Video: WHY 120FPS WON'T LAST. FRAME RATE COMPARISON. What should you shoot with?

I couldn't be more excited for this, but you want to get on the early bird list. We open up for just about a week or so on September 7th. We only open it up about twice a year, only for a couple weeks. There's special early bird pricing if you can get in right away. So get on that wait list on theartofdocumentary.com. Again, we don't keep this course open all year so you don't want to miss this exciting opportunity to be a part of the art of documentary it's lifetime access we don't do a monthly plan you get it for life so go check out the art of documentary and set september 7th in your
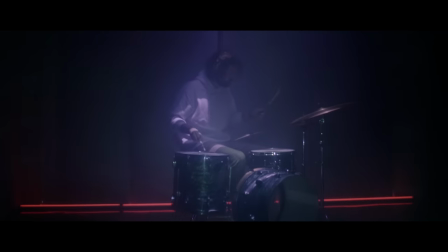(4:37)
calendar when we reopen the course let's get back to frame rates i
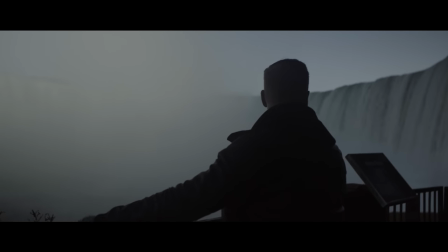(4:45)
want to talk quickly about my favorite frame rate and that's 24 or 23 98 rather and now i know all the people who love video games are going to be very upset that i say i like that because there's more motion blur and it looks worse and it's not as smooth. And yeah, those are all true. But why I enjoy that is something I call cinematic visual language.
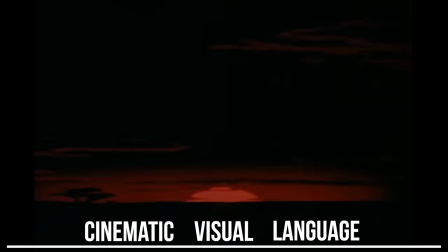(5:03)
You see, since we were kids, most of us, we've been watching films at 2398.
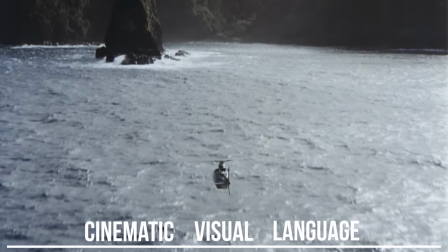(5:08)
This is the inherent visual language that we've come to accept what cinematic films feel like.
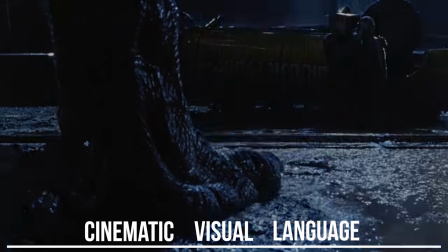(5:13)
Departing from that feels like a new language. It feels awkward. It doesn't feel right. And here's a few reasons why I believe that. You see, cinema is about withholding information.
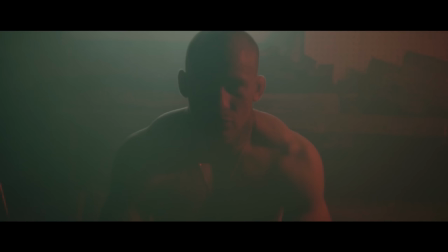(5:24)
It's why we crop in on our images. It's why we shoot shallow depth of field. It's why we light things with high contrast.
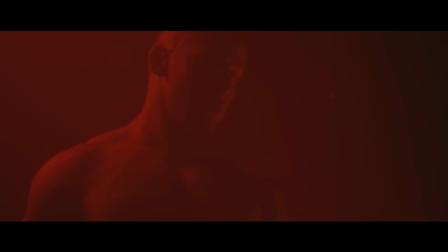(5:30)
This is what cinema is. You're not seeing the entire world. If you go watch a virtual reality film, it's not necessarily as cinematic as seeing your favorite latest action film or documentary.
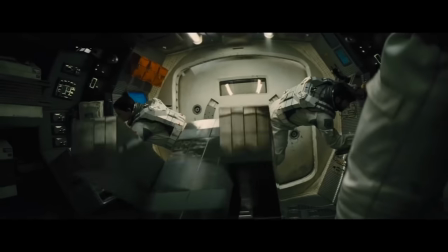(5:40)
That's why I think we watch films. We want to see the world differently. We want to see it through the eyes of the storyteller.
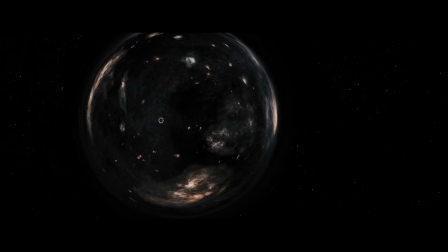(5:48)
And 2398 does this. It adds a bit of motion blur. And you know what? in real life we do see motion blur.
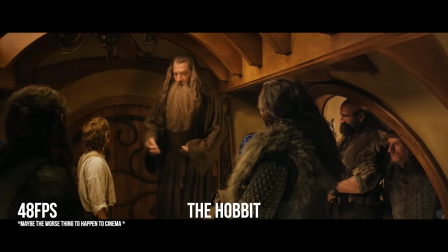(5:53)
Taking away any motion blur just doesn't feel real. It feels hyper-realistic in a way.
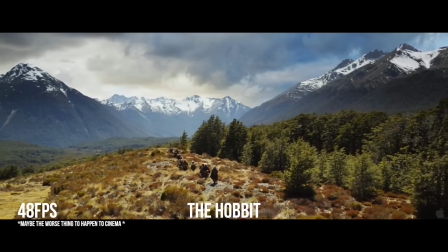(5:59)
It is kind of jarring. To me, I don't feel more immersed. I always feel like I'm looking at a video game.
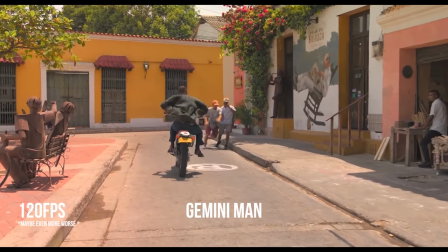(6:04)
To be honest, movies like The Hobbit and Gemini Man, I just didn't enjoy that. It just felt different. Again, it felt like I was watching a video game and it didn't help me suspend my disbelief. This is a really important part of 23, 9, 8, and 24. As I say it's easier to accept the world on camera and you're more willing to participate in the story. When it feels hyper-realistic, again, you start to feel like you're watching sports or news and it takes you out of that storytelling universe. I'm purely talking about a philosophical approach here, not technical. I fully accept that there's less motion blur in 60 frames and 120 frames, but that doesn't necessarily make it better. That's like saying something that is brighter is better or something that is louder is better. Just because you have more fidelity, more power, more technology available doesn't mean it's the right choice. Essentially how much motion blur we see they believe is closest to 60 hertz. There's some give or take there because every human is different but this is why I want to watch sports at 60.
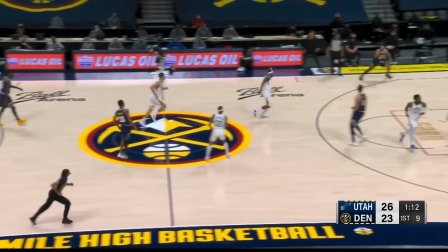(7:03)
When I turn on the basketball game I want it to feel like real life. I want to think that I'm actually at that game.
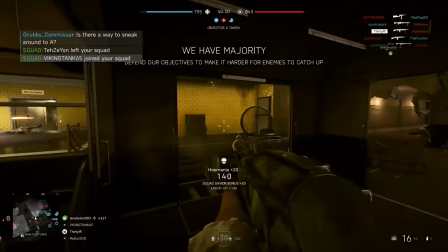(7:12)
And when it comes to 120 frames, I think it'll always have its place in video games, but I think we're very far off from it being universally adopted.
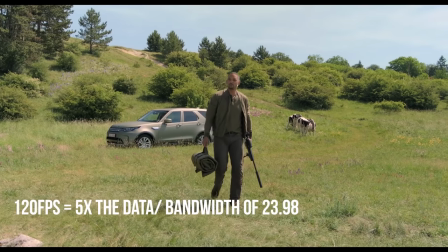(7:20)
For one, it's five times the amount of data, and also Blu-ray caps out at 60 frames.
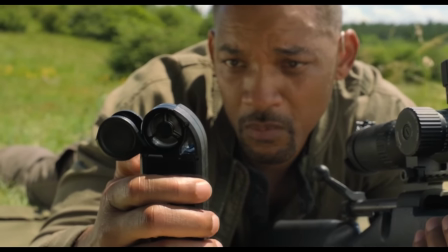(7:26)
Because 120 frames is so clear and there's so little motion blur,
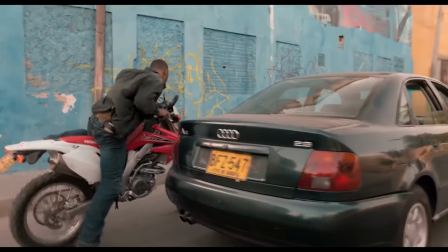(7:30)
you can start seeing blemishes in the film, like the fact that half these shots here are a stunt actor and it's not actually Will Smith.
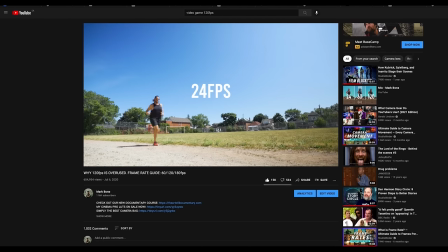(7:37)
The irony is too, YouTube can't even display 120 frames, so you're actually just watching 60 frame playback.
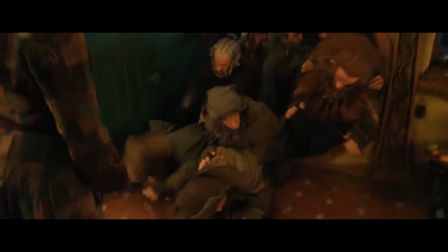(7:42)
This is why I don't think 120 frames is going to be a default format. There's just not the avenues to show it right now.
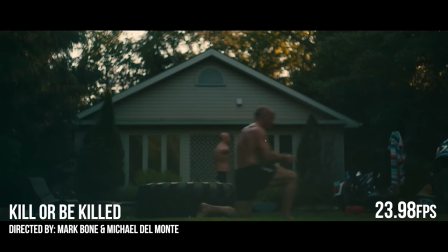(7:49)
I still think for a very long time, we'll see 2398 as the universal cinematic language.
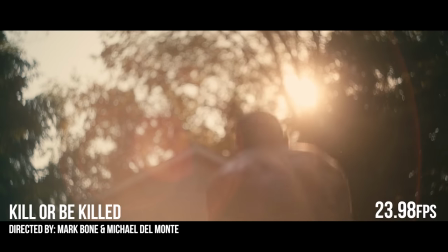(7:55)
Unless there's a generation that grows up entirely on 120 frames.
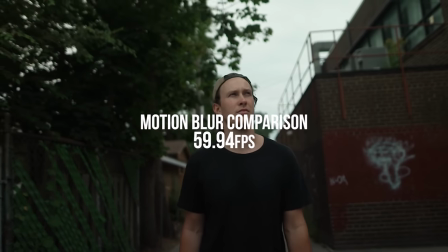(8:01)
So let's compare these frame rates against each other. With 24, you're going to be getting more motion blur.
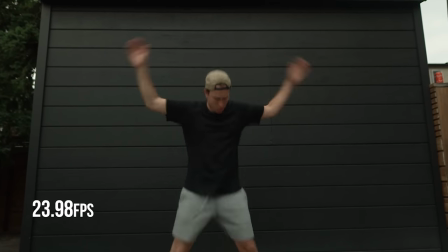(8:07)
There's just less frames per second. This is like shooting with a slower shutter. you'll get more motion blur.
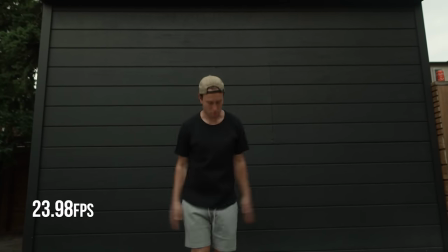(8:14)
So with Landon doing his jumping jacks here, if I pause it, you can see his hands have a significant amount of blur.
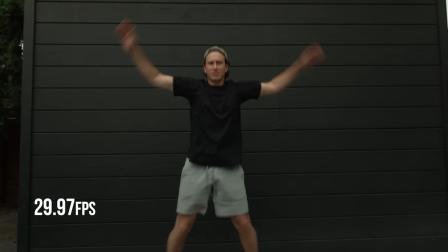(8:20)
But in comparison to 2997, and we pause it, there's a little less motion blur.
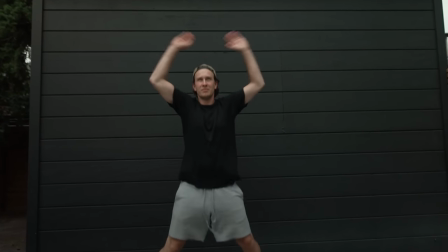(8:24)
And then at 5997, this is progressive, so again, it's almost 60 frames per second, you're getting even less motion blur.
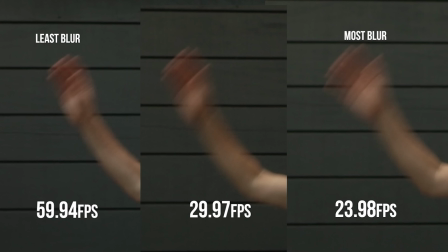(8:33)
And this type of motion blur would be more similar to what we see with our own eyes.
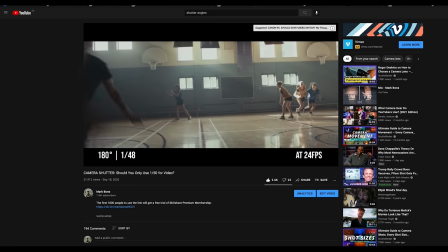(8:38)
Also, side note, motion blur has a lot to do with your shutter angle and I have a whole separate video explaining all of that
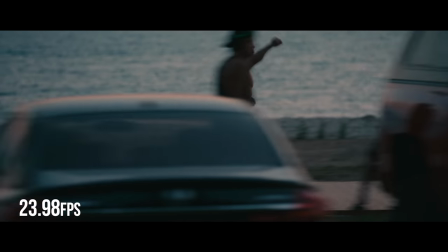(8:47)
Just like Marshall McClung said the medium is the message and the medium of 2398 is the
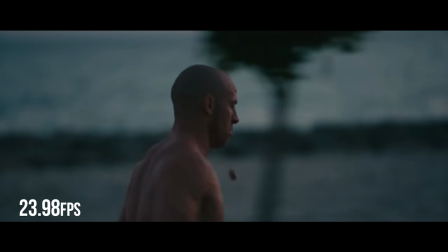(8:53)
cinematic message And when we want to depart from that we just have to accept that we're sending a new message to our audience
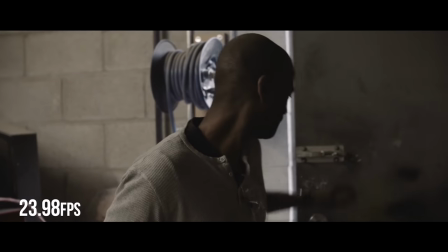(9:02)
I shoot all my documentaries in 2398 and if you're interested in how I shoot my documentaries and how we go about creating our films.
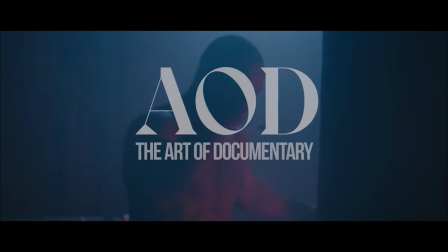(9:09)
I do have a film course all about this and it's opening up September 7th so you can go check that link down below. So thanks for watching this video guys. Please for all the video game players out there come and hate on this video. I welcome to have conversations about this but let's not take it personal. It's just frame rates. It's not friendships. All right I'll see on the next one.